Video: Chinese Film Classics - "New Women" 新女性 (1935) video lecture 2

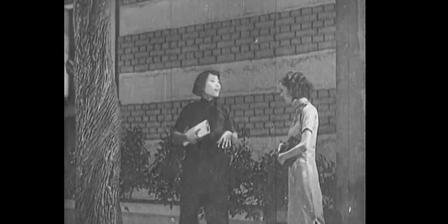501s
And as Aying walks out of the frame, her shadow on the wall looms larger and larger over Wey Ming.
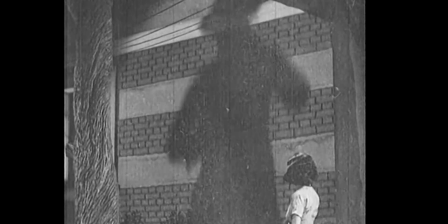507s
We have this visual representation of the strong new woman dwarfing the weak one. Aying has a vision of the two of them partnering up as a productive pair. She once writes the lyrics to a song of the new woman and asks Wey Ming to squirt, but it is not to be. Wey Ming's piano is repossessed soon thereafter.
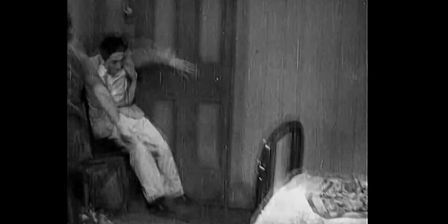527s
In the climatic and literally striking sequence when Dr. Wang forces his way into Wei Ming's apartment,
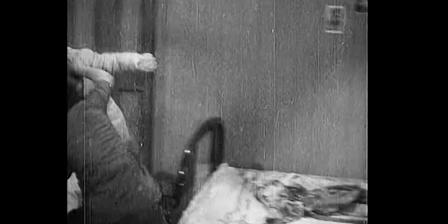533s
Ai Ying's dynamic physicality is conveyed through the candid close-up framing of her beating up Dr. Wang,
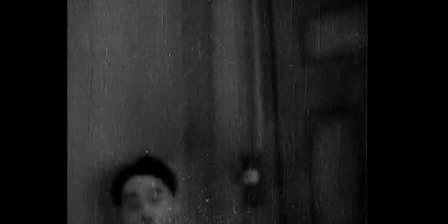541s
culminating in her head butting the camera twice.
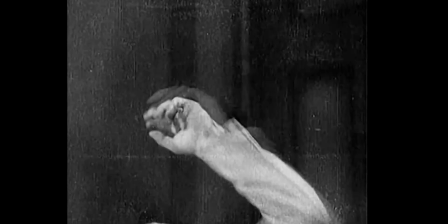544s
The avant-garde camera ankle, close distance, and movement creates a really strong sense of physical intensity.
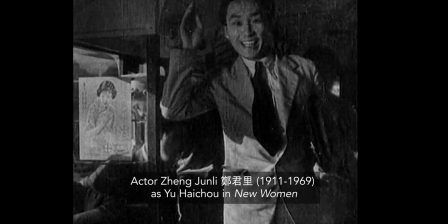551s
But what about you Haichou, Wei Ming's love interest? Yu is played by Zheng Junli, who went on to direct the Civil War era masterpieces Spring River Flows East, 1947,
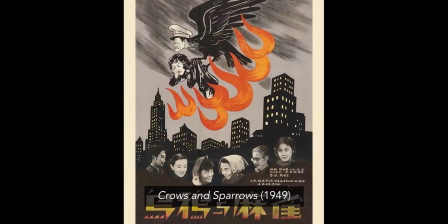562s
and Crows and Sparrows, 1949. Yu Haichou is an eligible bachelor with a white-collar job, as well as a gentleman, and is therefore a perfect potential match for Weyming. Young and good-looking, they could become a perfect modern couple, a contrast to the decadent Dr. and Mrs. Wong.
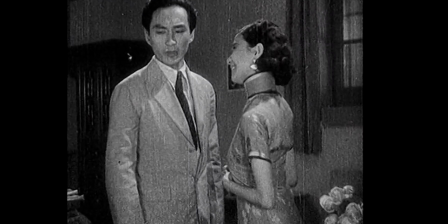581s
Yu Haichou, however, is no sweep-her-off-her-feet romantic. He's a moralist who dampens Weyming's ardor.
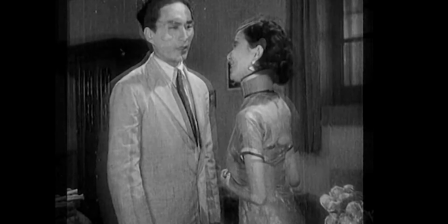588s
The first time we see them alone in her apartment, it is Wei Ming who can't keep her hands to herself.
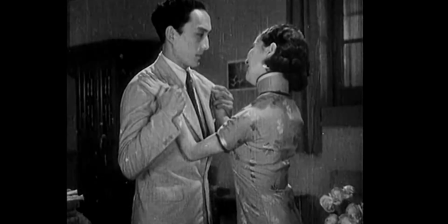595s
She lights him a cigarette, perches herself by his side, casts a look at herself in the mirror, and invites him to go out dancing.
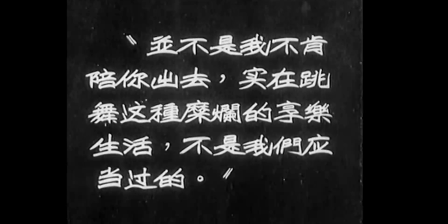603s
She's all smiles while he maintains this brooding demeanor and chides her that they shouldn't indulge in such hedonism. In this film about women, the man is a Cassandra figure whose warning about moral peril goes unheeded and is later confirmed. Yu Haichou appears as a voice of conscience, but one who remains physically somewhat passive. He once says, I wish you could spend more time with people like Aying. And indeed, when Weiming is threatened in her home, it is the rather butch Aying and not Yu Haichou who comes to her rescue. you. The tragedy, of course, is a societal one.
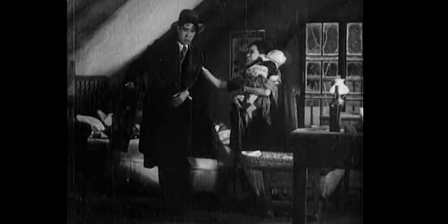641s
Single mothers are pariahs, and Wei Ming was too ashamed to tell Haichou about her child until it is too late.
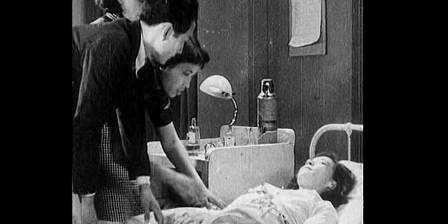648s
During the deathbed scene, Yu Haichou chimes in with Aying,
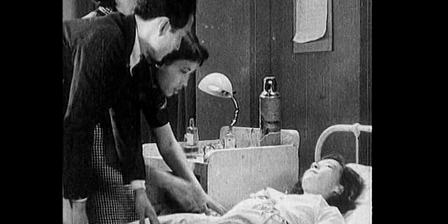652s
telling the dying Wei Ming that she'll only be able to get her revenge if she puts aside her cynicism and acts like a never-fall woman.
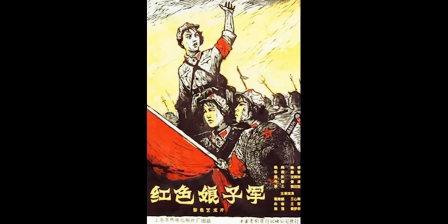660s
In woman-centric films of the communist era such as the red detachment of women from 1960 a man often appears as
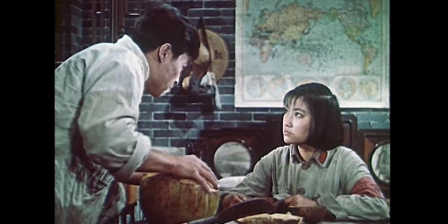667s
both a moralist and a savior of woman or catalyst to female action in new women however no white knight appears as wei-ming dies yu hai cho looks on with grim resignation she once called him an iceberg and her death proves his observation then that one can end up being cremated in the fires of one's own passion. New Women is a silent film on the cusp of the sound era about silenced women yearning to be heard. It was shot as a silent film but with sound in mind. Dubbed dialogue, sound effects, and a soundtrack with singing and orchestral music composed by Niar were added in post-production.
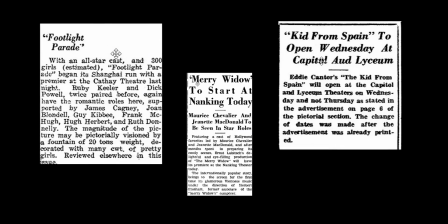707s
By the early 1930s, China was already importing foreign talkies and was on the cusp of producing its own films with live or gorted sound.
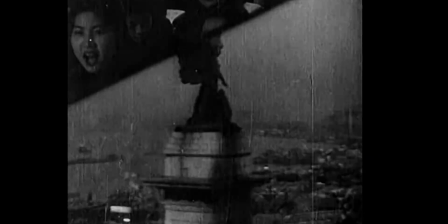716s
Dubbed films like New Women were part of the transition to the Takis,
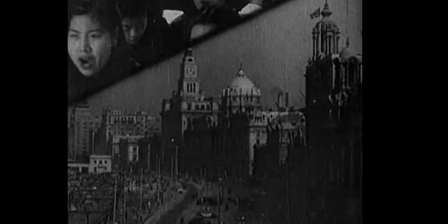721s
a promise realized just before the outbreak of the anti-Japanese war with films like Street Angels in 1937 and Song at Midnight,
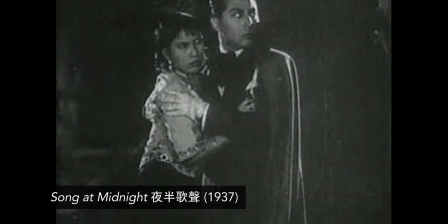729s
also from the same year. In 1934 when New Women was shot, silent film conventions such as heavy makeup, close-ups on facial expressions, conspicuous visual motifs and intertitles still dominated Chinese feature filmmaking.
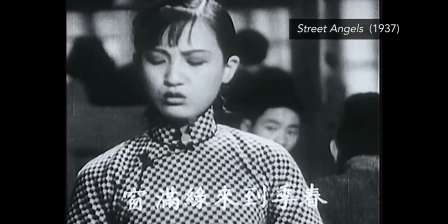745s
Animated words in Chinese characters appear on the screen to represent important lines of dialogue.